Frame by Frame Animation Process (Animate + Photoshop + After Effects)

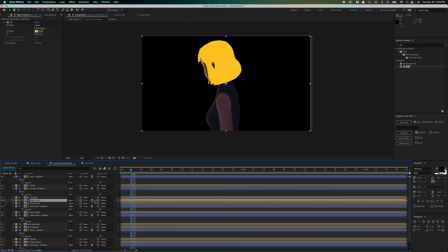So now that's hidden. And if you're gonna click this option, that's going to invert the mat. And then for the original illustration, I'm just gonna move it right, something like this.
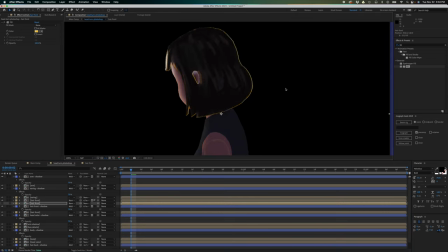Okay, so Now for the highlights, for this one, let's change the blending mode to add. And I'm just gonna change the opacity a bit because I want the original color to still be there.
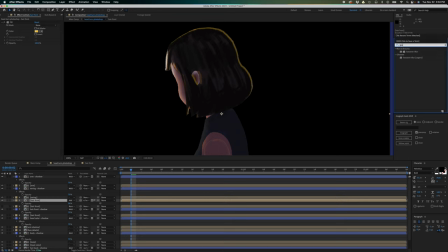And let's apply Gaussian blur just to keep with the style. So I'm gonna add Gaussian blur to this. So it's not really like having an effect.
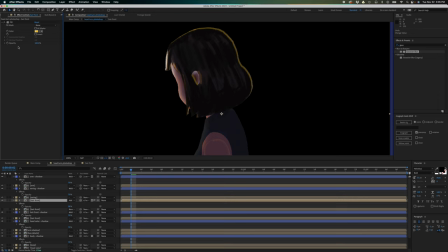So maybe I added the Gaussian blur to the wrong layer. Let's try this one. And yeah, this is what I want.
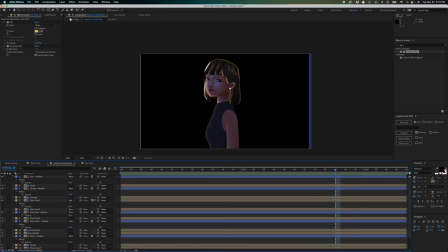So now let's go back to our main comp and like have a look.
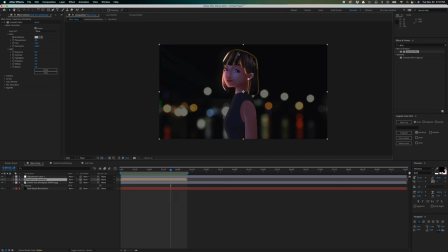So it's actually like making the shot better. Let's apply the same to the body since this is capturing some of the yellow light. Let's do the same here.
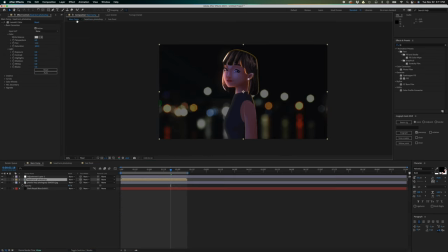So it's now gonna be like that. Let's go back to our main comp and then let's preview. I do think it's too bright.
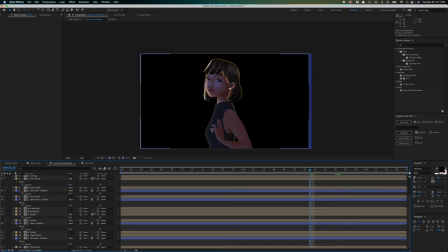So I'm gonna change or adjust the color of this or the opacity. Maybe change this to 20%. I just want this a subtle effect.
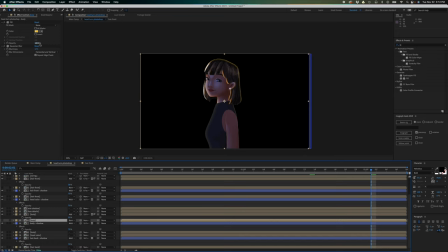Or to make it even more subtle, I'm going to increase the Gaussian blur so that it's much more feathered, like that.
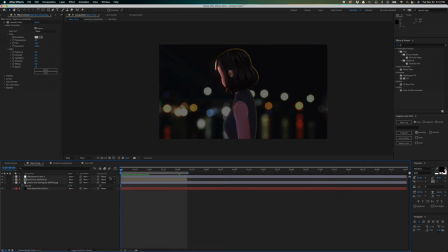And it's so much better now. So that's, but I want the head or the face to be the main focus.
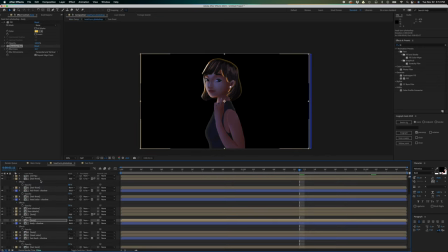So I'm just going to lessen the shadow of the in the face. So let me locate that. It's gonna be one of this blue layer. It's gonna be that head color shadow right here.
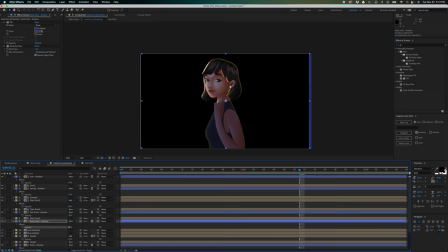Instead of 70, let me change that to 50%. Or maybe that's too low, maybe 60%.
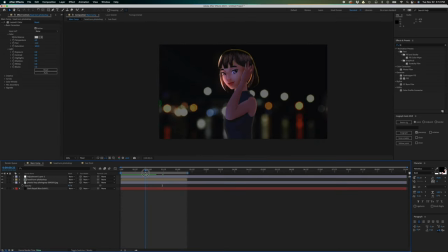So now it's gonna be like that. And let's adjust the temperature.
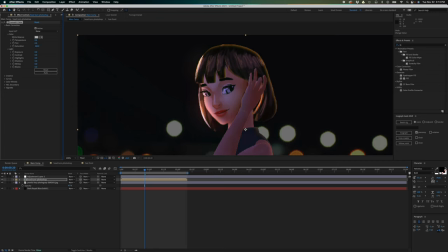So maybe I'm just gonna change this to 8. And also I'm gonna adjust the glow.
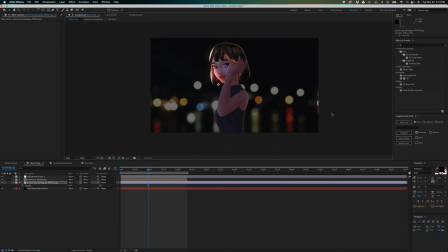And that's it, it's looking really good. So the next thing that I'm gonna do is let's add some sort of cinematography to this. Like let's stage this like it's in a movie.
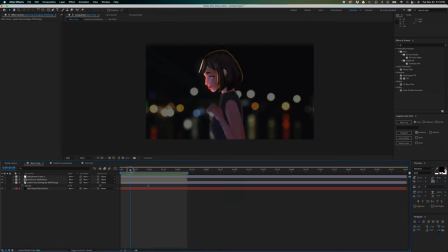And let's like introduce a cut that when she looks at here, before she does this like head tilt, we're gonna like zoom in to her face.
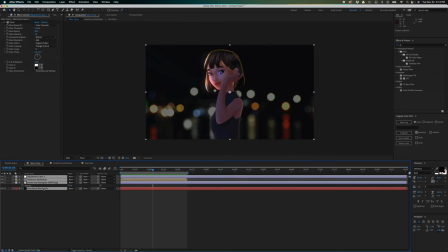So I'm going to select all of this and put all of this in one comp. So I'm gonna, that's Command Shift C, or that's Control Shift C if you're working in a Windows computer, Command Shift C if you're working on a Mac. And I'm just gonna change this to shot one.
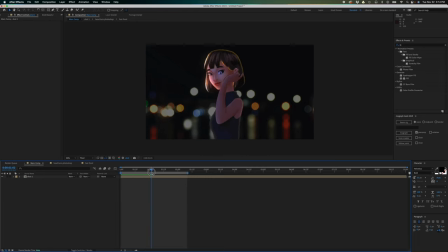So something like that.